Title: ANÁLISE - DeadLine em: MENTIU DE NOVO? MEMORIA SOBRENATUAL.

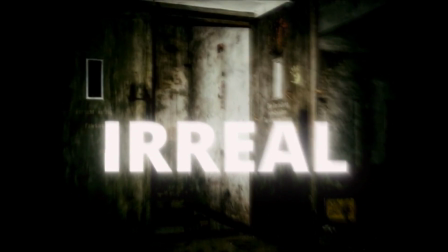0:20 E aí galerinha, belezinha? O vídeo de hoje está pesadão ou? Vamos analisar o vídeo do canal Memórias Sobrenatural. Mas antes disso, vocês têm que estar preparados, porque hoje o chão vai...
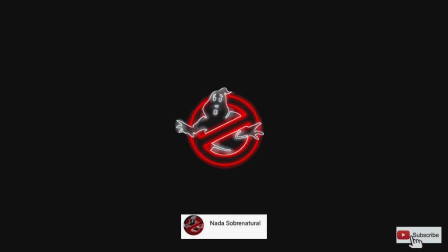0:39 Mas antes de começar o vídeo, quero indicar um canal, Zika, Zika das Galáxias, chamado nada sobrenatural, canal do Eric. E lá ele desenvolve uma análise muito técnica sobre os vídeos mais mentirosos das galáxias.
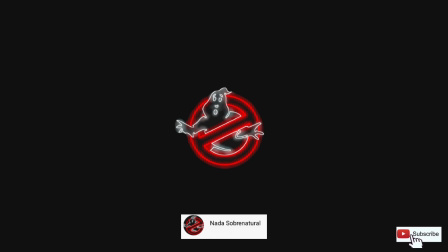0:54 O link vai estar na descrição. Já vai lá e se inscreve para fortalecer, tá ligado né?
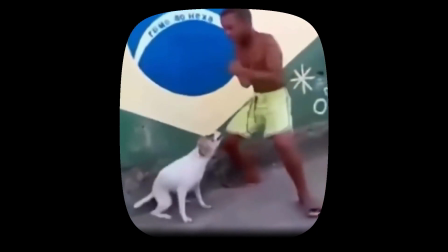1:03 Sabe quando você acha que já viu de tudo nestes vídeos supostamente sobrenaturais?
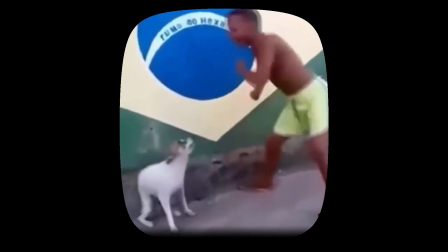1:08 Pois é, ainda não vimos nada. No vídeo de hoje vou mostrar como é fácil ser enganado se você não tiver atento.
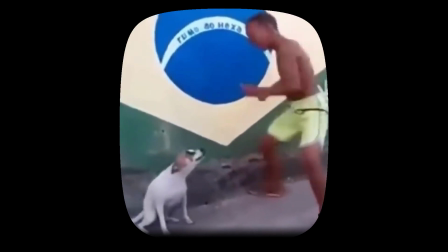1:15 E como é criado uma atmosfera falsa para esconder o óbvio.
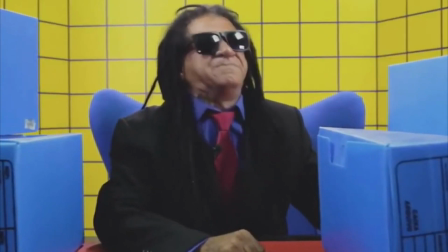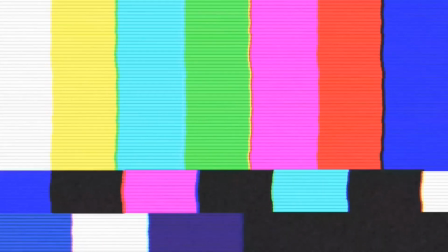1:25 É criado um clima para enganar todos. Percebam que já de cara eles encontram velas pretas.
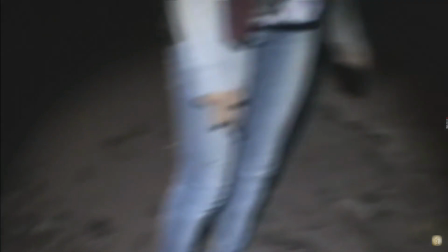1:37 Logo depois a moça que está com deadline diz, eu preciso beber água. Na moral quem lembra de beber água em uma situação dessa.
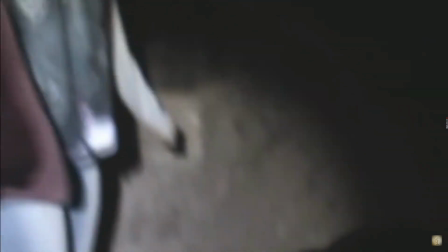1:46 A tensão do ambiente é tão grande que a única coisa que você pensa é, eu preciso vazar daqui. Na sequência, ele dá uma garrafa de água para ela. Então propositalmente ele vira a câmera para um lugar escuro para fazer a mutreta.
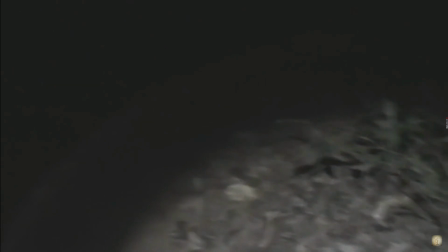2:00 Ele faz isso em todos os vídeos.
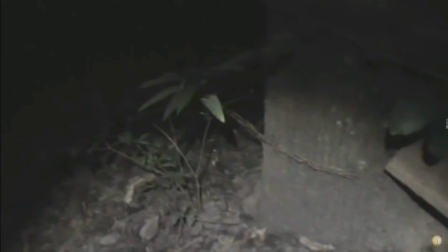2:03 Ele sempre leva a câmera para um lugar escuro, porque assim ele pode depois cortar a cena para passar desapercebido.
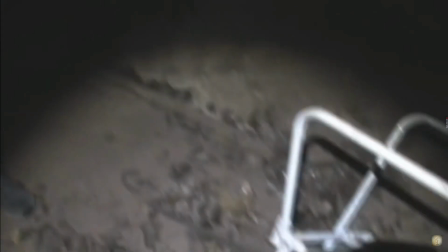2:10 Logo em seguida um barulho, e ele vira para a moça que está supostamente assustada e a garrafa já está no chão, como se alguém tivesse tirado da mão dela,
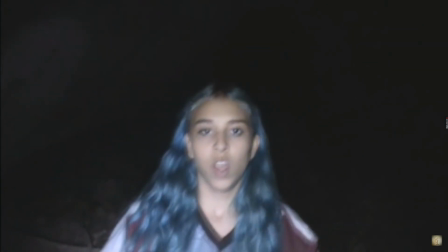2:19 quando na verdade foi criada a situação quando ele faz o corte da cena,
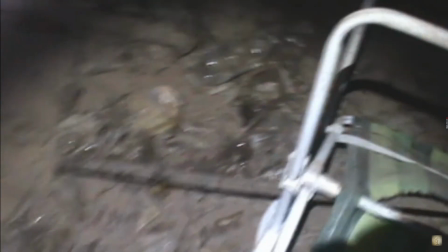2:23 e ele comenta que a garrafa explodiu, porém você consegue ver que a garrafa foi cortada e amassada e jogada por ela mesmo,
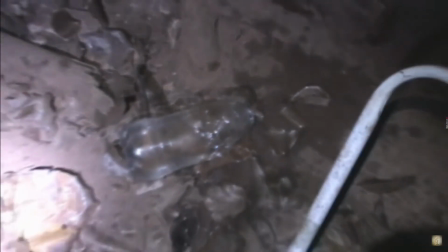2:33 depois disso eles percebem que as velas estão acesas, durante o corte da cena da água ele já deixou acesa,
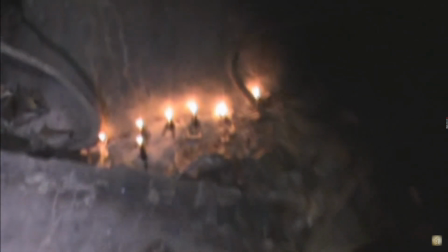2:41 na moral, se tivesse acendido naquele momento que ele viu, as chamas das velas estariam se movimentando,
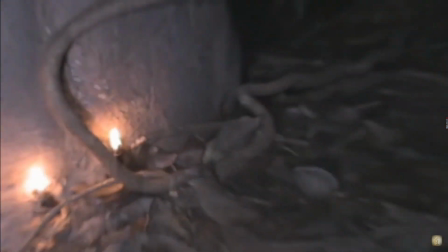2:47 mas elas estão estáticas, mas como é cinema precisa fingir,
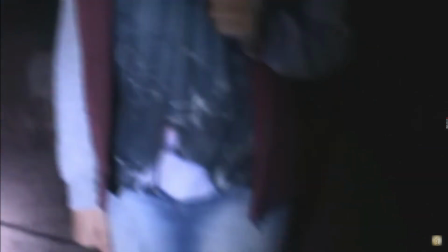2:51 aí a moça solta um grito forçado de medo que não assusta nenhuma criança, Hollywood agradece,
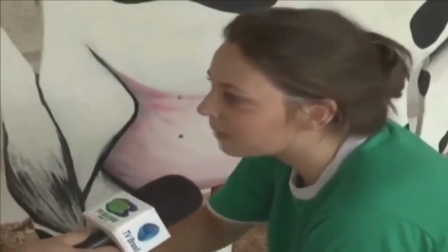2:57 é verdade,
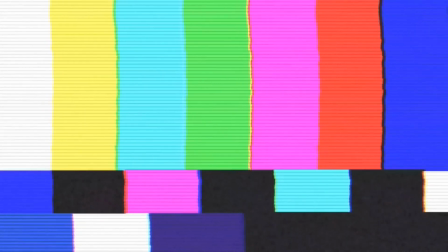3:02 quer dizer, as vezes não, a próxima é o momento nostalgia,
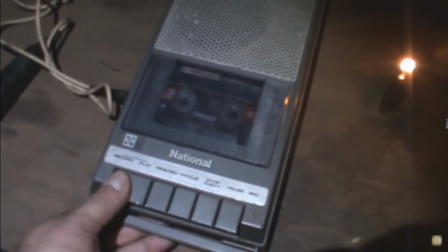3:08 o cara me saca de um gravador de fitas,
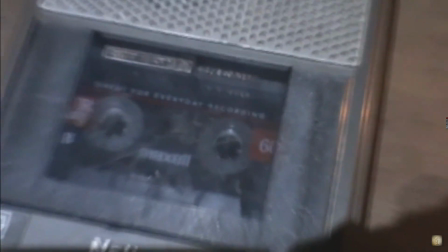3:11 manos hoje temos gravadores digitais que podem captar uma agulha caindo no chão, Na verdade esse gravador é para dar mais suspense à cena.
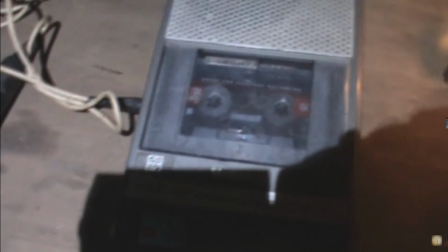3:20 Não contente ele começa a gravar e faz a menina decorar umas perguntas sem noção nenhuma.
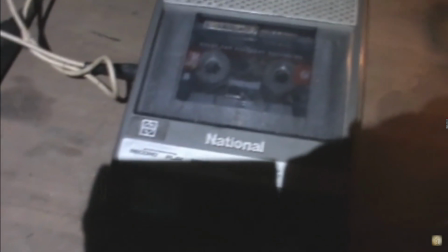3:25 É tão mal combinado que ela quase erra a pergunta. Aí vem a cereja do bolo.
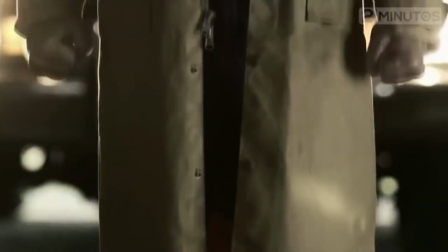3:31 Deadline começa a falar, aqui é o Chunky Norris Buter filmado e Fouquer Deadline.
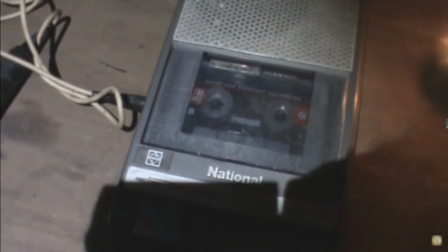3:36 Ele fala com propriedade que ele não vai permitir que nada aconteça com a moça ali e em nenhum outro lugar.
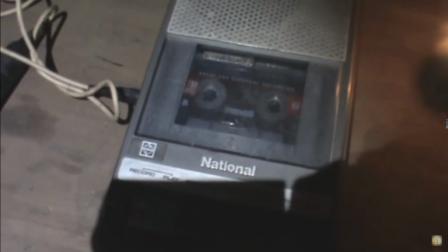3:42 Para meter o medo na suposta entidade. Ou será que não?
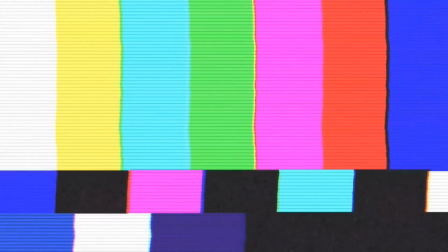3:47 Minha mãe do céu! É uma viagem alucinante.
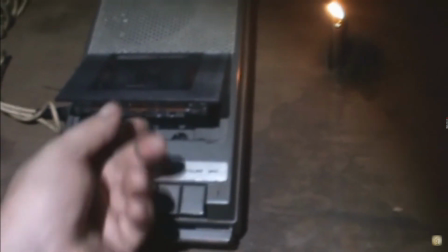3:53 Ele diz que vai pausar a gravação. E que vai voltar a fita. Porém ele precisa virar o lado da fita para ela voltar.
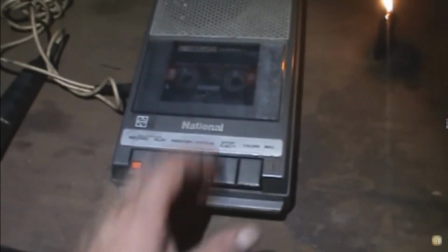4:01 E o som que vamos escutar é de outra gravação que ele fez. Aí o inesperado.
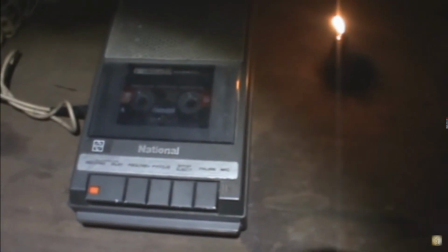4:07 Ele diz que vai esperar afastado e vai acender um cigarro. Quem pensa em fumar em um momento desse?
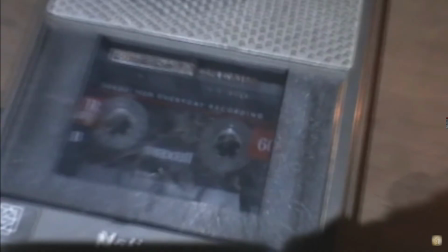4:14 Que merda? Agora prestem atenção no áudio gravado.
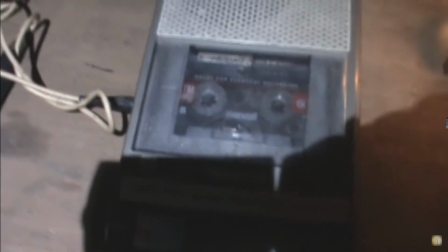4:20 O áudio é tão limpo. Mas tão limpo. Muito melhor que as ligações do WhatsApp.
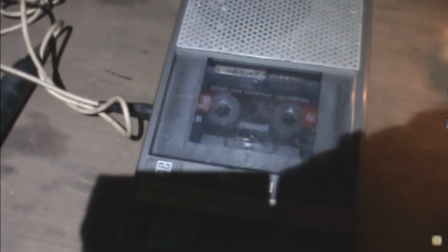4:27 Mas eu preciso avisar.